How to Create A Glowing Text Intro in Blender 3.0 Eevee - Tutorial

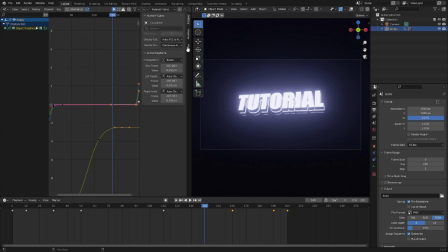742s
So with the empty selected, let's go ahead and open the tab up, hit modifiers, and add a modifier of noise. Now when we play this, you can see that it now shakes back and forth very vigorously, like it's trying to shake some ketchup that's been in the refrigerator for 17 days. We're going to go ahead and change the scale to 5. Change the strength to 0.1, maybe.
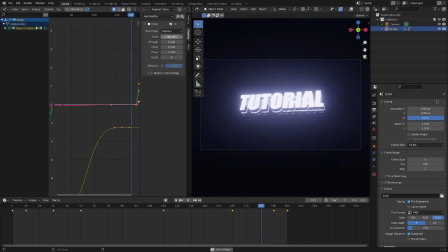763s
That looks good. Maybe the scale to 10, actually. No, that's 100.
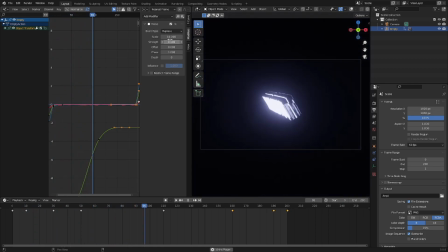769s
Whoa. Wait a minute. Scale to 10. There we go. That looks better. All right, cool. Scale to 10. Now we're going to drop this down.
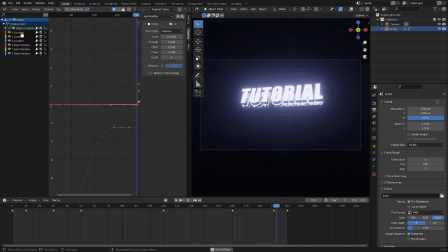773s
Select Y location. Actually, we're going to select X location. Hit the little copy button that you see right here. Copy. Then go to Y location. Hit paste.
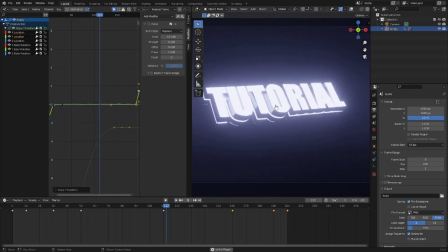781s
And then the only thing we're going to do is, so it's not on the same exact, like, so it's not moving at the same time, we're going to change the offset to a random value. Just click and scroll it to a random value. So I have it on 144. Then on Z, hit the paste, then scroll it to a random value, the offset.
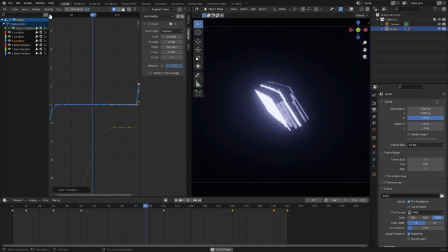795s
Just scroll. Just flick your mouse into Narnia. And then we'll do the same thing with the rotation.
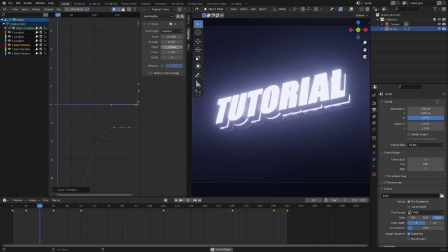800s
Paste, and then we shall go ahead, and I'm going to do, like, you can do negative values, you can do positive values, it does not matter.
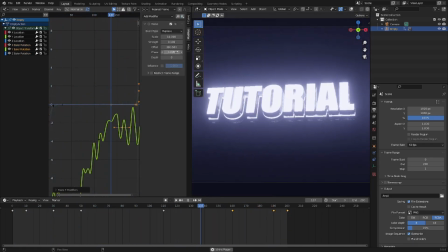806s
But yeah, so we're going to do whatever. Just change the offset so it's not the same thing. Paste.
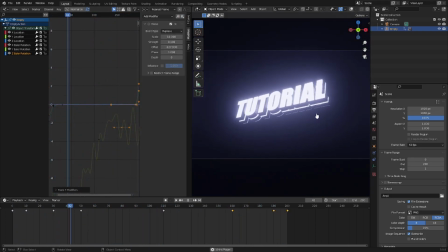811s
Offset changed to negative 300 something. So there we go. So now we have some nice shaky text, which is really cool. Gives it a nice look. And I want to go ahead and one last thing. I do want to maybe do the same thing with the scale, because the scale is kind of cool, but we have to change the value.
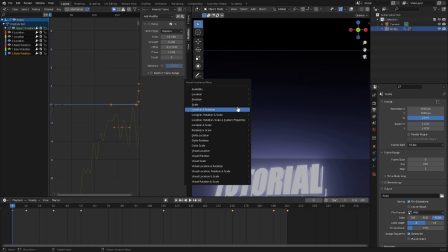825s
So on the first frame, I'm going to hit I, insert a scaling keyframe. And now we have the scale values here we can mess around with.
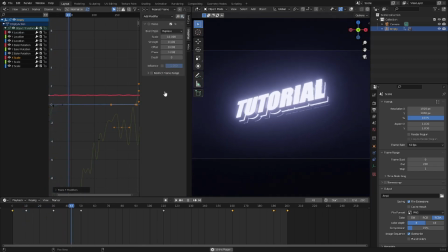830s
Hit paste. Hit play. Now you can see it kind of stretches out a little bit, which is really cool. And the same thing with the Y. Change the offset. And then the Z. Same thing, change the offset.
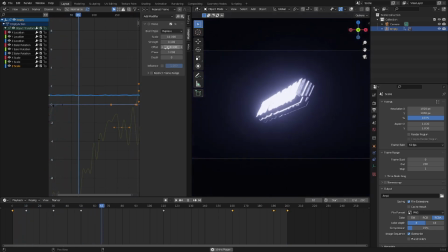844s
And that's the phase. Oops. Cool. Now, I kind of want to make the scale values a little bit bigger.
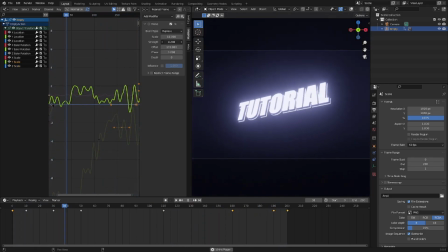850s
Oh, that looks so cool. I love that. So, we'll make the scale strength a little bit bigger. That looks really cool. I like that a lot. Nice. So, with the X as well. Oh, maybe not the X. Whoa.
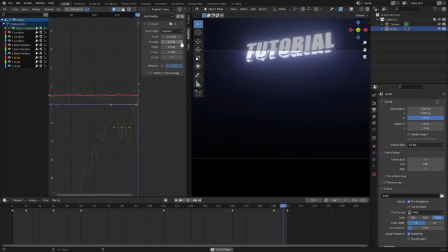863s
Okay. Definitely not the X. I went a little too far there. All right. But this looks really cool. I do want to change it maybe from the white color now because it looks too interesting to just be like this, almost gray color.
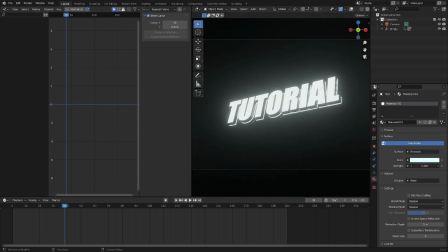876s
Everything's just really, really bright though is the issue. Do So I've on Fumix still, okay.
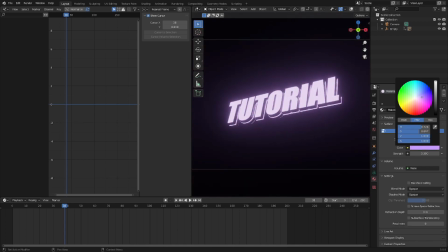888s
We can keep it on that. We can keep it on like a purplish, like that. That's good. I like that.
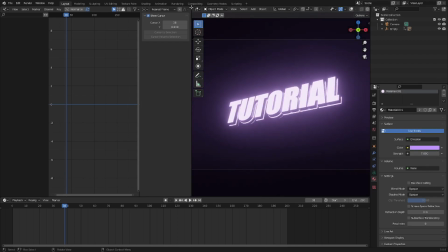893s
That looks decent. We'll leave it on 7. We'll leave it on like that purple look. Actually, we do a lot of purple.
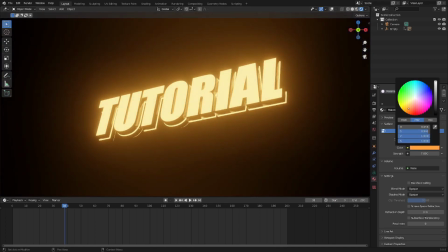898s
Screw purple. We're gonna do yellow. We don't do enough yellow things on the channel anymore. All right, cool. So there's that. That is that. Actually, what I want to do is I'm gonna separate these real quick.
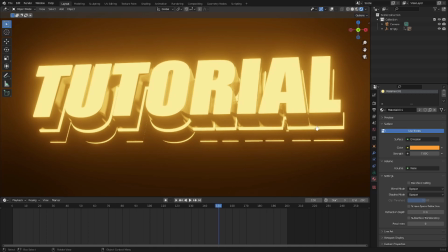909s
So on the rim, this little like thing that goes around in the center, we'll make this really, really bright yellow.
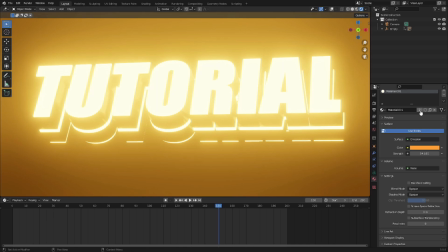915s
And then this little front piece, we'll select that, hit 2 over here on the material tab.
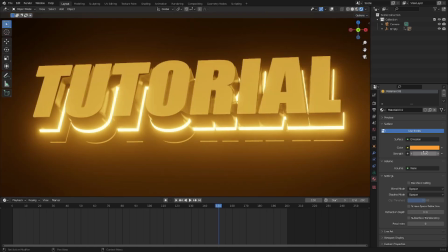920s
Then we'll change this to strength 1, and we'll change it to an actual white color. There we go. All right. Yeah. That looks much better. Actually, wait.
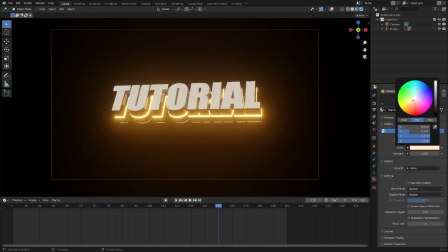931s
That's kind of cool too, actually. I can't lie. But we'll change it to a white color. It'll be white. Okay. Nice.
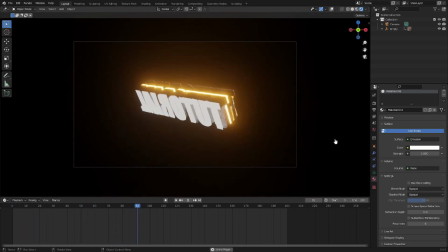936s
So we play this now. You can see that it's nowhere near as bright. It looks much better now because the only thing that's glowing is the gold piece.
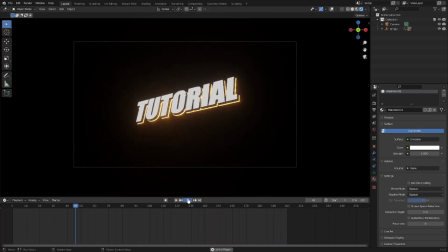941s
It looks very, very cool. And the cool thing about this is that you can still change all of the letters because we didn't mess them up.
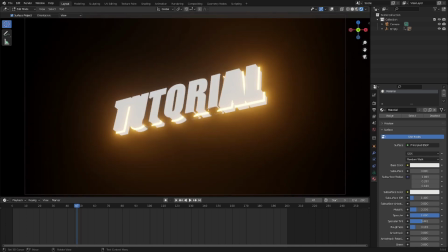948s
So you can literally change them to say, yo. You can literally say yo.
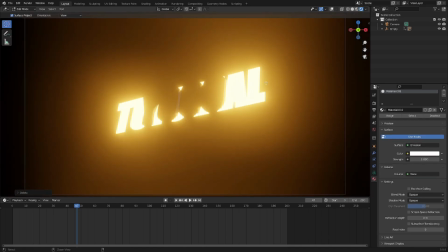953s
So that's really cool as well. Oh, I missed. Okay. Well, that's cool. This one as well.
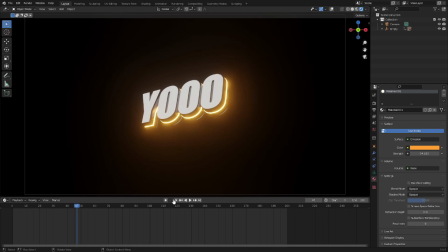959s
There you go. And now it says yo, which is very cool. So I hope you ladies and gentlemen enjoyed today's tutorial. Hope you learned something new about creating a cool glowing intro, I suppose it was, in Blender.
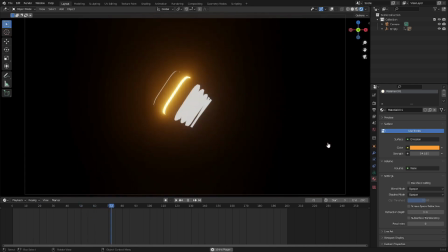971s
But yeah, I'll see you in the next one. But until then, bye-bye.